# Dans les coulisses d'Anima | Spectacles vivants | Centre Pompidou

Quand on a lu sur les recherches des paléoclimatologues, donc les scientifiques qui recherchent les climats anciens, ce qui est fascinant, c'est qu'eux, ils vivent vraiment avec la notion que le paysage est en mouvement.
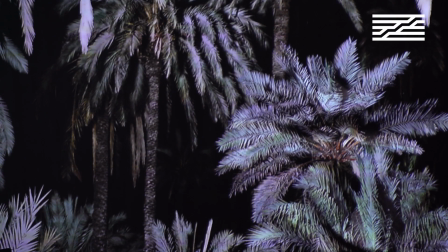Anima, c'était vraiment de parler justement de la vie de ces paysages, c'est-à-dire c'est animé au sens propre, c'est vivant.
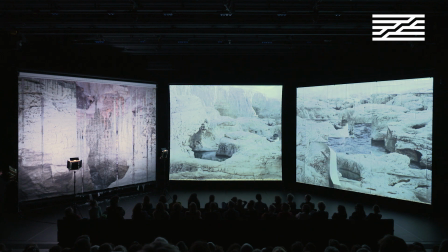38s
Et on cherchait aussi à les rendre sensibles en fait, au niveau du spectateur, le vivant de ces paysages-là. Comme cette recherche sur la paléoclimatologie, c'est une recherche sur le temps, ce qui importait pour Noémie et moi, c'était de voir comment une performance pouvait travailler la notion du temps pour le spectateur. Mais par rapport à la photographie, il y avait cette idée de faire trois plans séquences qui étaient dans cet espace assez immersif dans lequel le public en fait, est plongé.
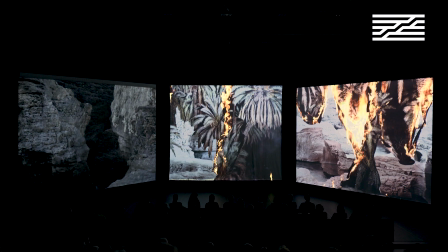69s
Et du coup, on a travaillé trois scénarios différents pour les trois écrans. Il y a des moments où en fait, les images et les décors se rencontrent et des moments où ils se transforment de façon différente à chaque fois.
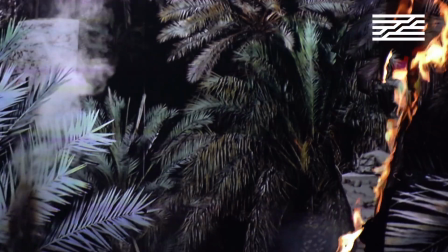79s
Des fois, c'est par l'eau, des fois, c'est la fumée, des fois, c'est le feu. Mais il y avait tout le temps cette idée de la métamorphose permanente, mais de la métamorphose dans un temps qui était très étiré, très long.
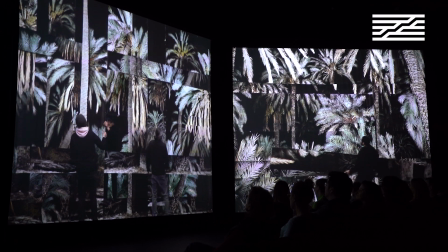93s
Pour travailler sur ça dans des films, ça a été extrêmement complexe parce que tout est fait à la main et on partait du cône optique. C'est-à-dire que si par exemple je commence avec un papier A4, pour remplir mon cône optique, je vais devoir le mettre très près de moi. Ensuite, pour avoir le décor qui est juste à l'arrière, une fois que le premier disparaît, il faut qu'il soit un petit peu plus grand. Un peu plus grand, un peu plus grand, un peu plus grand, et à la fin il fait 5-6 mètres de large. Comme un oignon en fait,
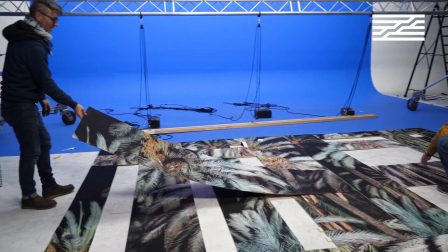116s
chaque strate s'en va au fur et à mesure et on a pu garder en fait en plan fixe du début à la fin nos décors qui se désintégraient au fur et à mesure. Ça nous semblait essentiel à Noémie et moi d'avoir aussi la présence humaine à l'intérieur de ces paysages mouvants et c'est vrai que le travail de Chloé,
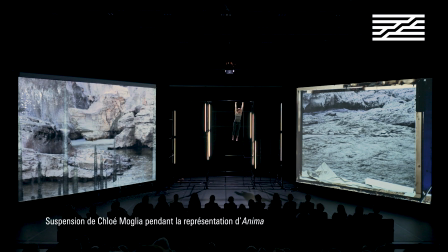139s
il est particulier parce qu'elle travaille cette extrême lenteur dans cette suspension qui est très haute.
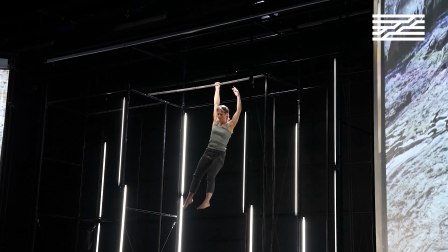144s
Et donc, elle est à la fois l'incarnation pour nous de la force et de la fragilité qui étaient mêlées.
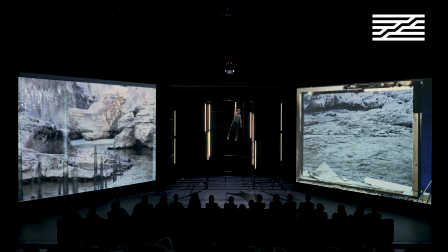148s
Et c'est sûr que c'est un petit peu comme l'incarnation de l'humain aussi dans ces paysages en mouvement.
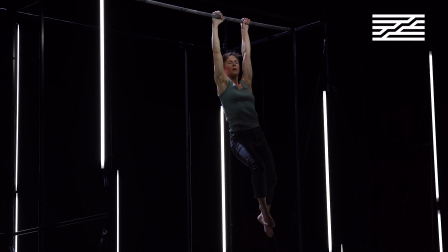159s
Et il y avait aussi cette sensation du temps, en fait, qu'on voulait travailler et le fait que... elle crée une sensation de présent extrêmement forte. Et comme tout le travail avant, c'était vraiment de travailler sur de la métamorphose, du passé, qui se rencontre avec notre présent à nous, c'était important qu'il y ait un moment de pur présent pour le spectateur.
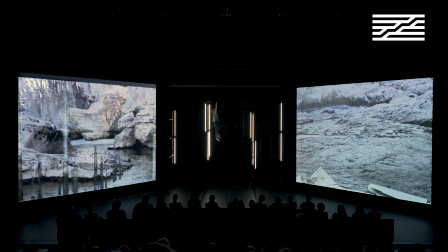On voulait absolument... éviter et ne pas travailler sur le côté « voilà, maintenant c'est l'artiste performeuse qui arrive et qui vient faire sa suspension ». Elle est complètement intégrée en fait au dispositif en étant technicienne de ce dispositif dès le début.
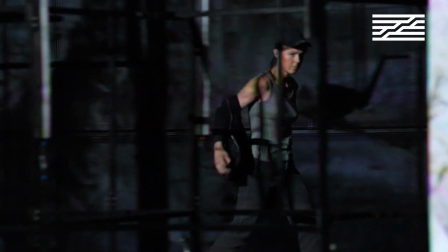203s
Et puis à un moment donné, c'est comme si elle s'appropriait finalement l'espace dans lequel elle est en montant dessus, en s'installant dessus, quoi.
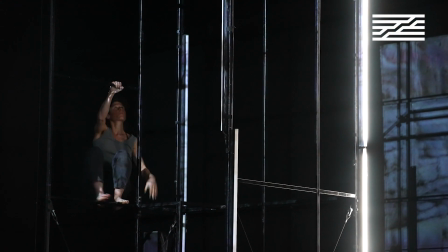213s
Et puisqu'il y avait aussi tout ce travail dans le premier chapitre, c'est des techniciens qui sont en train de construire un décor.
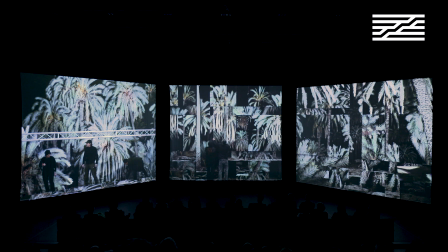219s
Et du coup, c'était important aussi qu'il y ait la présence de vrais techniciens dans l'espace qui, eux-mêmes,
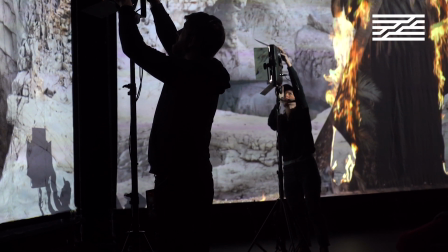224s
portent des lumières, montent un écran, transforment l'espace comme finalement la perception qu'on en a dans le film,
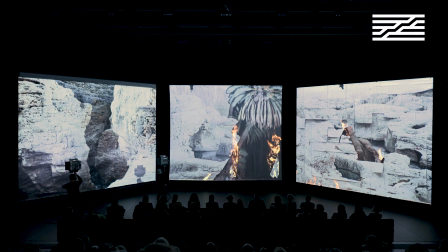229s
quoi. Et en fait, je pense que c'est aussi partie de cette réflexion sur qu'est-ce que c'est, du coup, de construire et si on a accès à une toute petite partie de la construction, et du coup, comment on peut finalement être beaucoup plus impliqué dans l'œuvre parce qu'on a accès à l'arrière du décor, pas tout à fait complètement non plus.
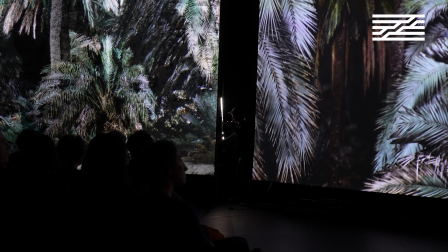251s
On sait qu'il tire les ficelles sur les côtés, etc. On sait que tout est fait à la main, tout est artisanal.
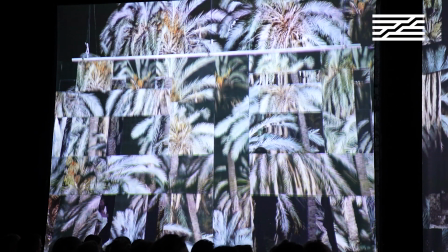256s
C'est pas du tout des constructions qu'on a fait en post-production, en CGI, je ne sais quoi.
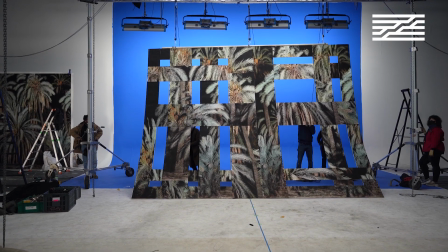261s
C'est vraiment, tout est fabriqué, c'est du papier, c'est fragile, c'est très éphémère. Et les techniciens rappellent aussi ça. Chloé Thévenin, évidemment, elle est DJ, donc elle fait des DJ mix qui peuvent durer des heures, mais sur ses compositions à elle, c'est plutôt sur des morceaux qui sont un peu plus courts, de quelques minutes. Et donc là, l'enjeu, c'était de travailler avec elle sur un morceau d'une heure,
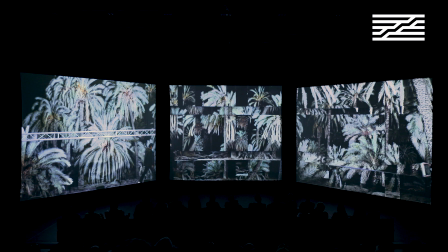286s
parce que la musique, une fois qu'elle commence, elle ne s'arrête pas jusqu'au bout, et de toujours, en fait, créer des souffles.
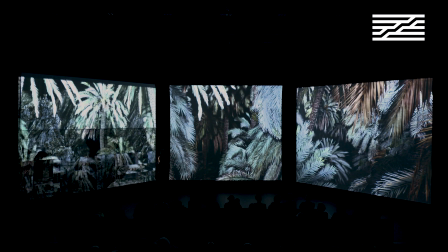291s
On le voyait presque comme des vagues, en fait. Évidemment, la musique a un rôle très, très, très important dans Anima.
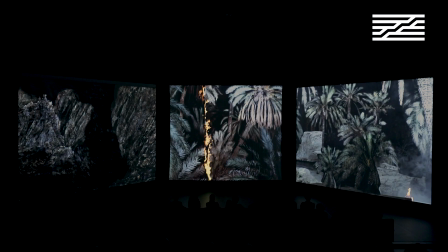298s
Le rythme est extrêmement fort, les vibrations au moment du feu notamment sont vraiment très très fortes. Oui, bien, on s'est aussi rendu compte avec Chloé que la partie musicale c'était un complément de narration énorme en fait. C'est-à-dire que nous, avec Noémie, on avait travaillé sur la temporalité des films, sur la temporalité plastique, mais tout d'un coup, en fait, l'apport de Chloé, ça faisait comme un complément de narration incroyable et un complément de sensation. La question de savoir comment la performance elle était immersive, comment on place le public à l'intérieur, ça a été une longue interrogation pour Noémie et moi, parce que c'est vrai que dans l'art contemporain, il y a cette possibilité de rester très longtemps si on veut, de rester très peu de temps si on veut devant une œuvre, mais en fait d'être complètement libre de sa temporalité. Et le spectacle vivant a une temporalité qui est imposée, c'est-à-dire on arrive, on s'assoit, on regarde, ça se termine et voilà, c'est fini. Et nous, on voulait se situer à la frontière de ces deux choses-là.
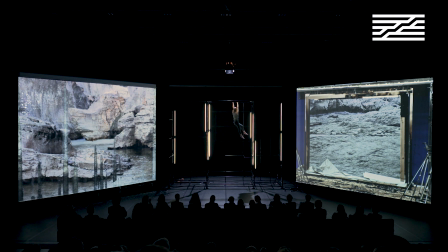360s
Et en même temps, au bout d'un moment, on s'est dit, mais en fait, on ne peut pas faire quelque chose qui est en continu parce qu'il y a de la matière, parce qu'il y
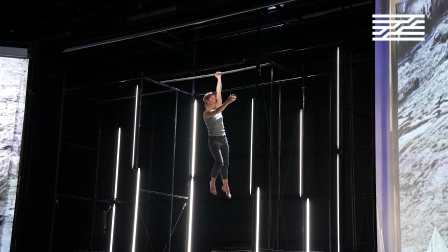367s
a de la plasticité, parce qu'il y a la présence de Chloé et que Chloé, elle ne peut pas faire en continu sa performance. Et donc, on s'est inscrit dans une temporalité de spectacle.
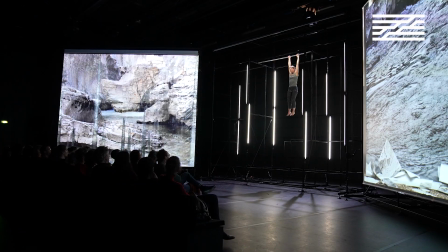375s
Mais dans cette temporalité de spectacle, on a cherché à placer le public le plus au centre du dispositif pour qu'il agisse sur lui.
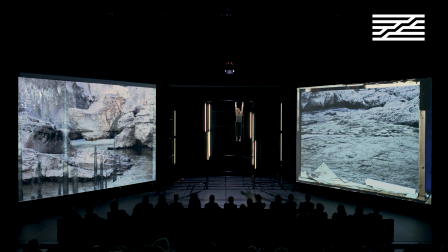387s
La paléoclimatologie, c'est donc l'étude des climats anciens, mais la raison pour laquelle c'est aussi important d'étudier les climats anciens, c'est pour pouvoir appréhender les climats du futur. Donc, je pense que le public, en fait, aussi se met dans une position où le futur de nos paysages est quand même en question. Parce que dans l'histoire de la paléoclimatologie, l'humain est tellement petit. On dit que si la planète avait un jour, l'humain serait là depuis un dixième de seconde.
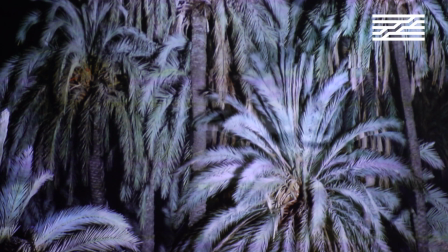413s
Et on se rend compte que même en tant que juste citoyen et pas forcément scientifique, on peut arriver à comprendre ces mécanismes.